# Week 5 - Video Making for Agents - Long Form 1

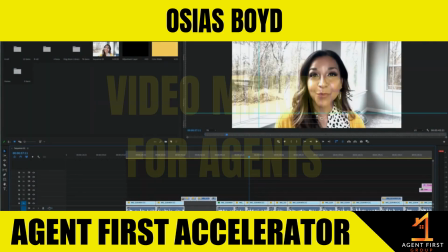So a couple things I want to talk about right away are going to be the cuts.
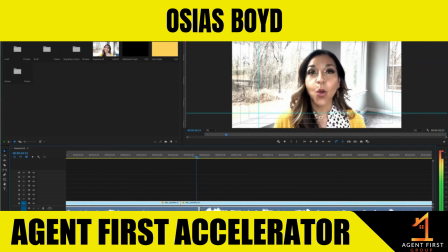So if you notice right here, I have cuts every so often, and that's really just to remove any of the dead space. And what I typically do is I use this tool here. Well, first I use my razor tool. Okay. So I'm going to go in here and move this back.
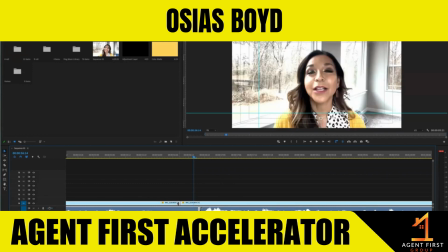Let's see. I'm holding down Alt, and clicking my left mouse button, and I'm dragging this back a little bit.
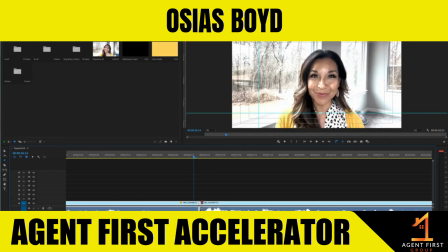So typically when you make a cut, this is what it looks like. It's just a straight line. So if I grab my razor tool so you guys can see exactly what's happening here, you can see it puts a line here. And anywhere I click my left mouse button, it's going to create a cut.
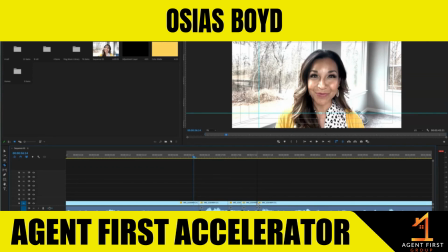Okay. So those cuts are, I'm going to hit my V, shortcut V, just to click my selection tool. And now I can select each one of these cuts that I just recently made, and I could delete them.
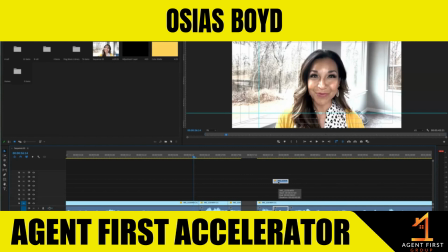I can move them. I can do whatever I want. I'm gonna hit Command Z just to undo. And undo those last couple cuts. But what I want to show you guys is what I'm doing.
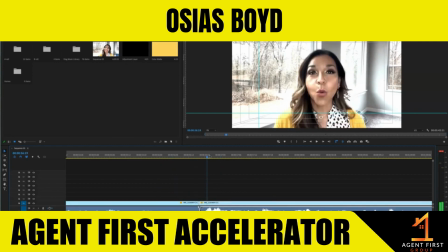So I'm gonna play through this jump cut. This is a jump cut right now. I'm gonna play through this, and I want you to see what it looks like. So I don't know if you guys kind of really paid attention to that.
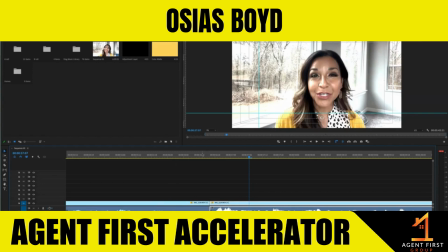It kind of looks, it gives you kind of an abrupt cut, and that's what a jump cut is. It's an abrupt cut. So what's important when you guys are doing your jump cuts, the most important thing here is to try to clean that up.
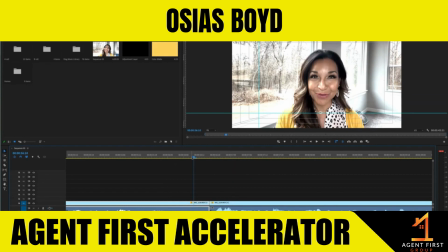And we do what we call J cuts and L cuts. I do a lot of J cuts. And what that does is it changes the timing of the visual and the audio. Okay. So I'm going to hold down, I'm going to select N on my keyboard, which is my shortcut.
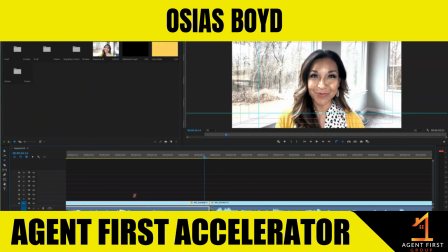And N is for this slip tool right here. Actually, sorry about that. N is for your rolling edit tool right here. And what that does is that allows me to adjust the video track or adjust
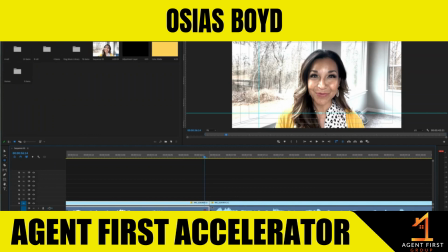the audio track separately by holding down Alt and selecting the cut and rolling it back just a little bit. And what I try to do is I try to roll it back just enough to where her last
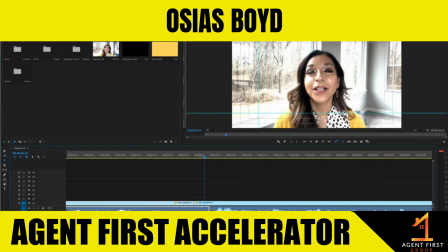consonant was, or the last sound that she's making was. And what that does is it helps create somewhat of a smoother edit. So I'm going to play this again.
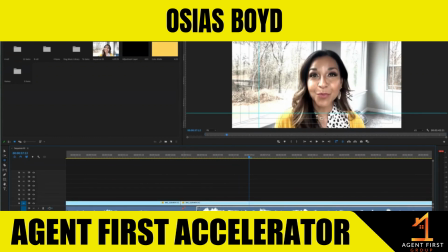So if you notice it, I'm gonna go back a little further just to make it a little extreme, just so you guys can really see what's happening.
Tips just for you. Well, I'm going to.
So basically, if you guys can see that it allows,
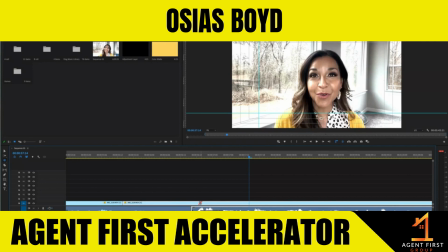what it's doing is it's basically bringing the image forward just a little bit, so that way you guys can see exactly what's coming without it being so jarring.
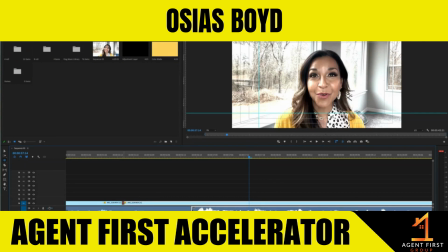I'm gonna play it again for you guys. This little cut, this J cut and L cut is very important.
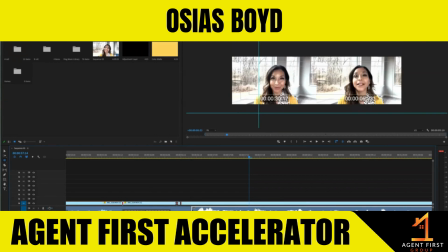That's why I'm spending some time talking to you guys about it.
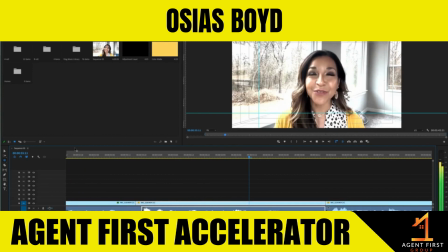So this is without it.
Tips just for you. Well, I'm going to kind of abrupt.